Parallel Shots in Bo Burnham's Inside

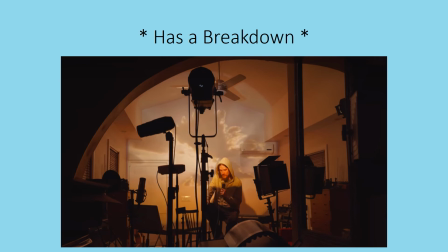(16:18)
My final and probably favorite parallel shot, I'm actually going to start with the one from later in the special. So in this shot, it is as he's sort of kind of having a mental breakdown leading into All Eyes on Me.
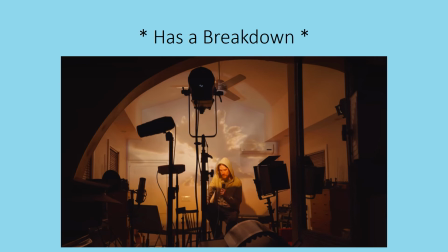(16:34)
He's trying to tell us that it has been a year since he started working on this project, and he just can't get the words out. He can't phrase it the way he wants. He gets really frustrated and eventually is just like, screw it, gives up, drops the microphone,
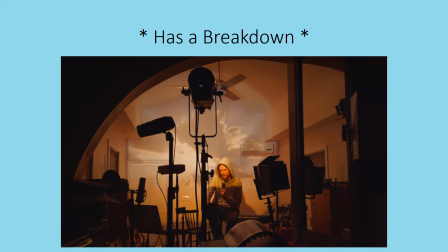(16:49)
storms off, pushing things into the mirror, and just, yeah, storms off. And then we see him sobbing in the next shot. And I've seen several content creators on YouTube and things talk about how this felt very real to them.
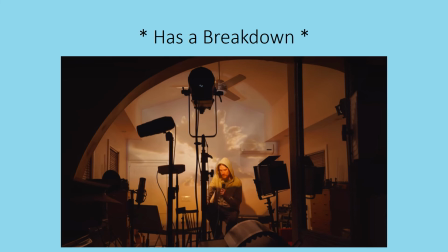(17:05)
It was really reminiscent of the way that the creative process goes for them sometimes as they're trying to create videos, with the starting and stopping and having to do take after take to get it right and being frustrated. And I've heard people speculate that could this shot possibly have been real,
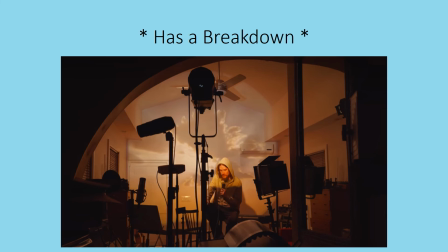(17:22)
like a real raw take of something that happened, that he just decided to leave in the final cut to show those raw emotions. And while I feel like he probably did experience those very real emotions, in my personal opinion,
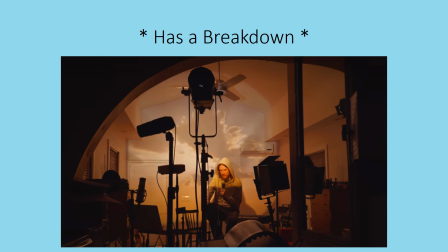(17:39)
this shot and this scene is 100% scripted, very purposefully planned and composed. And one of the reasons I think that is because this shot, with the background being what it is a direct reference to a shot earlier in the special.
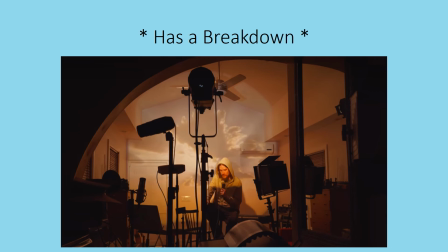(17:57)
Bo uses the projector a lot in a lot of different ways throughout the special, but there are two times when he just has just a background on it while he's talking, and it's the same background, and that is in this shot and this next shot.
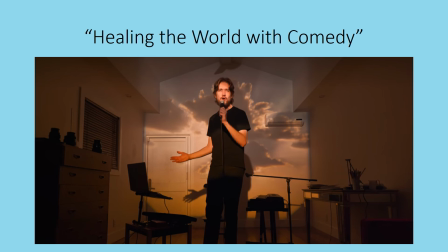(18:16)
This shot from the beginning of the special, when the first time that he sings about healing the world with his comedy. He uses the exact same background, but it is a very, very different shot.
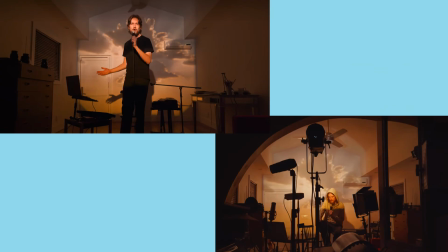(18:31)
So like the last example, when we see them side by side, we can see the difference, right? In the first shot, he has just stood up and he is at his full 6'6". The camera angle is kind of low, almost pointed up at him, which makes him look even taller. He is dominating the screen, taking up the majority of the space.
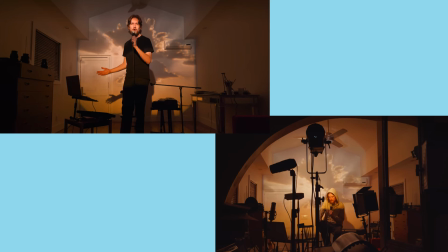(18:51)
The room is very clean, it's clear, it's an unobstructed view. He is very clearly articulating what he is setting out to do, which is healing the world with his comedy. He's very confident. In the second shot, it could not be more different, right?
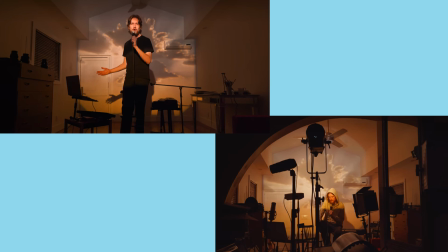(19:08)
The camera is further back. There's things like the doorway, the way the wall is, the lighting and sound equipment and things that are literally acting as obstacles, acting as a barrier between him and the audience.
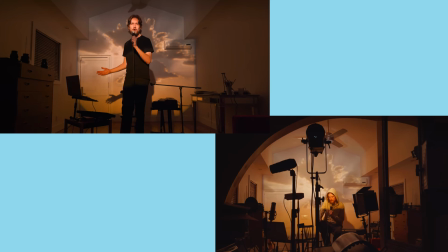(19:25)
He is much smaller in the frame because we're further back and because he is seated, and not only seated, but hunched over, hooded. Is just a very different feel to it. And in this one, he's not articulate. In fact, he can't even get a complete sentence out the way he wants it.
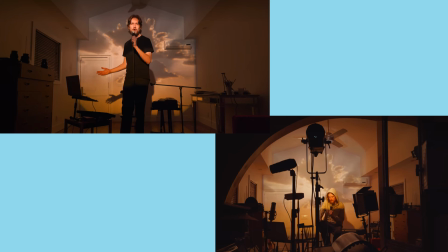(19:46)
I think the implication being that if he set out, if his thesis statement, his sort of goal with the special, even though it's tongue in cheek, is to heal the world with his comedy, how can he do that when he can't even make himself happy with his comedy, right?
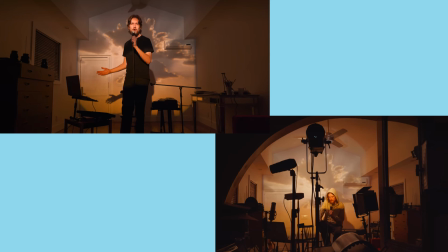(20:03)
Which could be kind of a reference almost back to Can't Handle This in the Kanye rant with the, attempting to give us, the audience, something that it turns out he can't even give himself.